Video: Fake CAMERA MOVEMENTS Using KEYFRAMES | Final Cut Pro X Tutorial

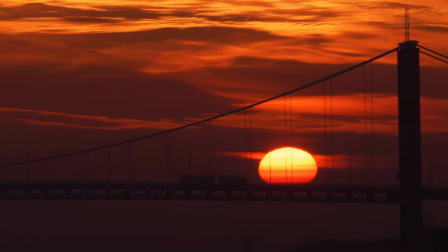So if you play this back, it actually looks really, really good. but as you can see in the beginning and in the end of the clips it feels like it's it's not just keeping up with the trucks because it has this like fade in on the movement that we just added so to
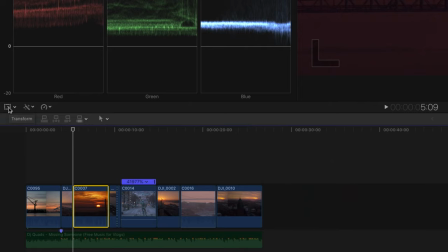change that we're gonna go and choose this button which is the transform and then we're gonna mark the arrow here we're gonna right click
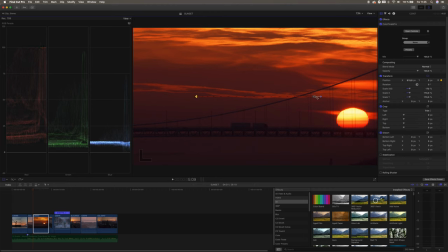this we're gonna choose linear and then we're gonna choose this one as well and we're gonna choose linear here too so when we play that back you can see
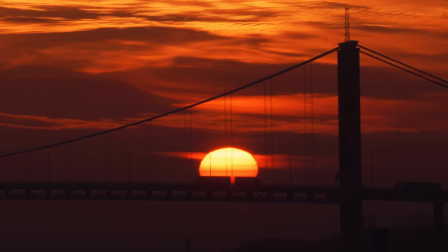that now it's actually moving the exact same speed that the truck is moving and it feels like we've got a really nice panning motion on that clip i also want to change the last clip that we got in this sequence to make sure that we give a little bit of like dolly zoom
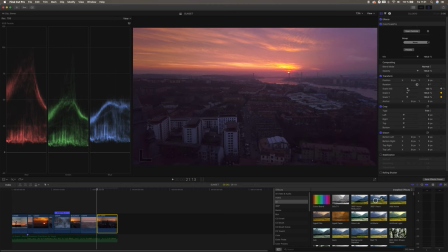so to do that we're just gonna mark the clip we're gonna set a keyframe at the scale and then we're gonna jump to the end of the clip
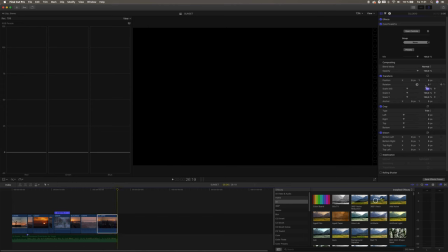again and then we're gonna hit a keyframe back and then we're set it to 145 because now we want the zoom to be more apparent
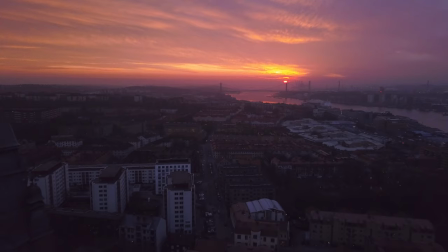so it matches with the drone's movement so now we have a really nice dolly zoom feeling to that end drone clip and there you go that is how you fake camera movements in final cut pro i really hope that this video was helpful and if it was make sure you give it a thumbs up because it does make a difference if you like this video make sure you hit that subscribe button as well because that'd be appreciated thank you so much for watching until next time take care if you're watching you've watched all the way until the end of this video so thank you for that I'm gonna give you the Swedish word of the day as well tripod is now you know see ya